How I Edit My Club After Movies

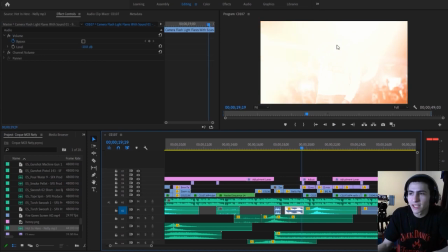[11:15]
they are these these right off the top these light leaks what i've done is i've gotten these light leaks which are the same color
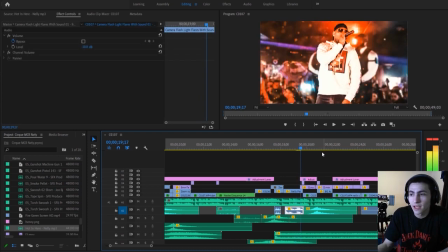[11:22]
as the color grade of the background right this sort of orange light leaks and i'm actually going to turn this down again so i can break this down and
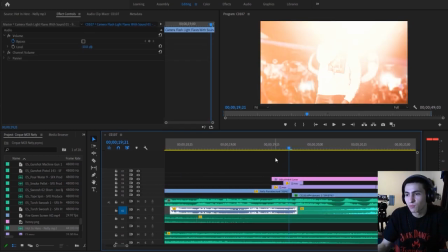[11:29]
what i've done is i've literally just sort of put them at their absolute max point right which is there when it's filling the screen i've put that at the
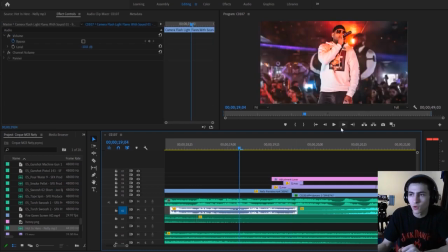[11:35]
point where the clips change color so or change change clip right so it sort of looks like this light sort of explodes and you they're not obvious enough that you sort of are aware it's a different layer you sort of blends together because of the same color and looks like it is uh you know essentially part of the scene
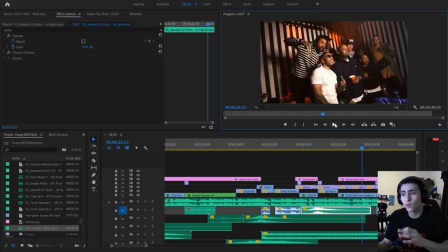[11:55]
and that right there is really really subtle and also it blends stuff super well together like what i'll do is i'll take off those layers and you can watch this now without that
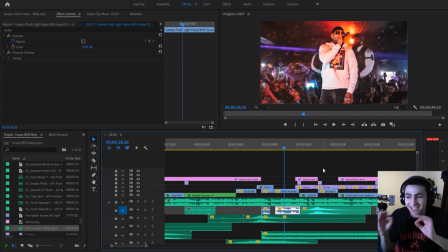[12:07]
You see, very, very plain, honestly, just those, the simple addition of some light leaks over the top, acting as transitions essentially, blends this together, the viewer isn't so aware that there's a hard cut right there,
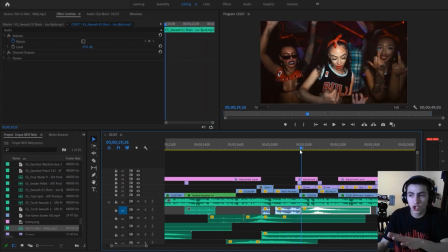[12:20]
a hard cut is when it just switches, now, these are all hard cuts, all of them just change, but because of the use of the light leaks, what we're doing right here is we're blending it together,
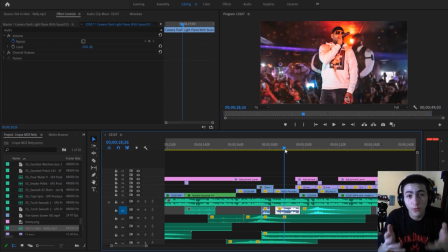[12:28]
essentially, as an editor, you're a wizard, you're tricking the viewer, the viewer thinks something crazy is happening, there but all that's happened right there is a fucking light leak plays right
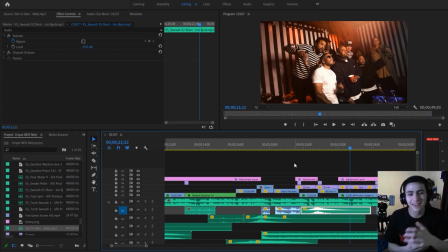[12:41]
you're essentially trying to trick the viewer you want to make it seamless you want to make it look like some crazy shit happened right there but without even doing too crazy
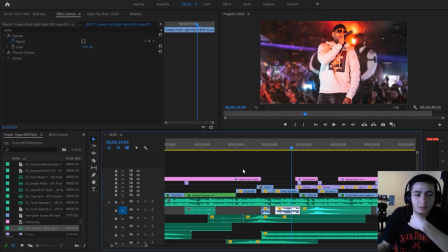[12:49]
too crazy stuff right and overall that right there is pretty much how I edit my after movies aka recap videos aka club
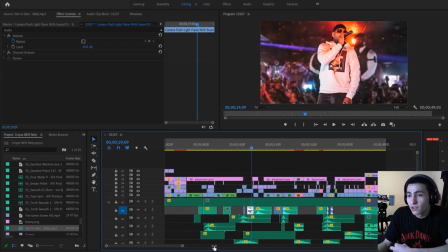[12:56]
after movies the actual link to this project is going to be down below in the description if If you want to watch it yourself, whatever the case may be.
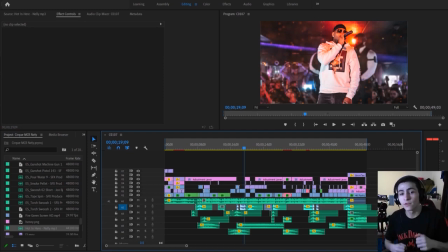[13:03]
But to conclude, a phenomenal, phenomenal aftermovie, if I do say so myself, has a couple elements. First, organizing so you actually know what you're doing. My organization strategy is recommending that you guys name the clips and in and out them.
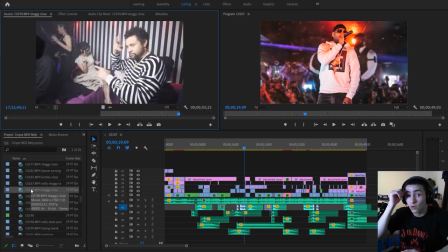[13:16]
And also, don't get rid of the numbers so you know the order of the clips. You know what happened first, what happened last.
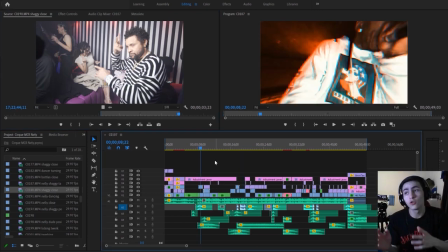[13:22]
Compilation, obviously building the whole thing. And along the way, I'm also doing the sound design, the overlays and filters, and the color grading. and also throwing some advanced effects in there pretty much every project i use after effects to complement it with at least one little advanced effect the only thing we did in after effects here was the
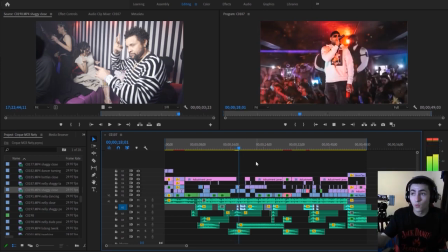[13:39]
animated pictures which works super well and the thing is is that looks like it could just be super slow mo right like to someone to the untrained eye you don't know whether it's super slow more in effect so
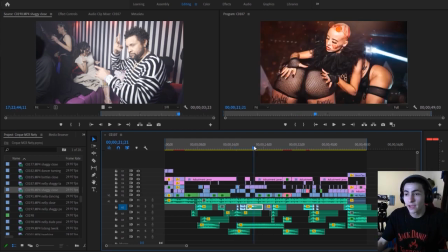[13:53]
when i blend super slow in here later on at 120 frames a second like around here right it makes the
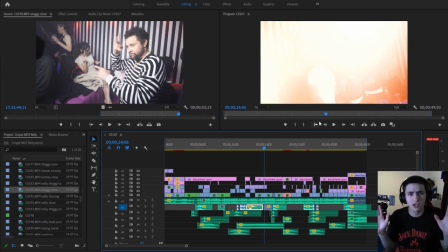[14:01]
effect even nicer because I've got what is perceived as maybe super slow-mo and then actually slow-mo which is under 20 it isn't even
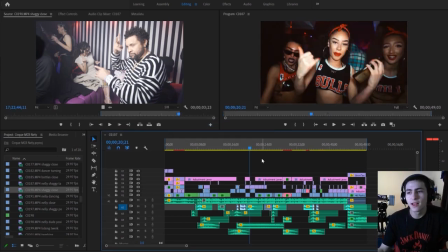[14:08]
super slow-mo it's not fucking a million frames a second or whatever but at the end of the day it is slow four times slower than the normal speed and that right there is my club after movies oh my god I'm jumping back over here my light oh no wait I think I turn the light on. I don't even have to manually do it. There you go. Boom. It's a win. Hell yeah. Thank you guys for tuning in. Tell me if that was a little bit more drawn out than you thought it was. I felt like I could have just talked a bit too much and rambled. So tell me, Jack, you fucking rambled. This could have been a good video, but you rambled and you need to do a more precise bullet pointed video of how you edit your club videos.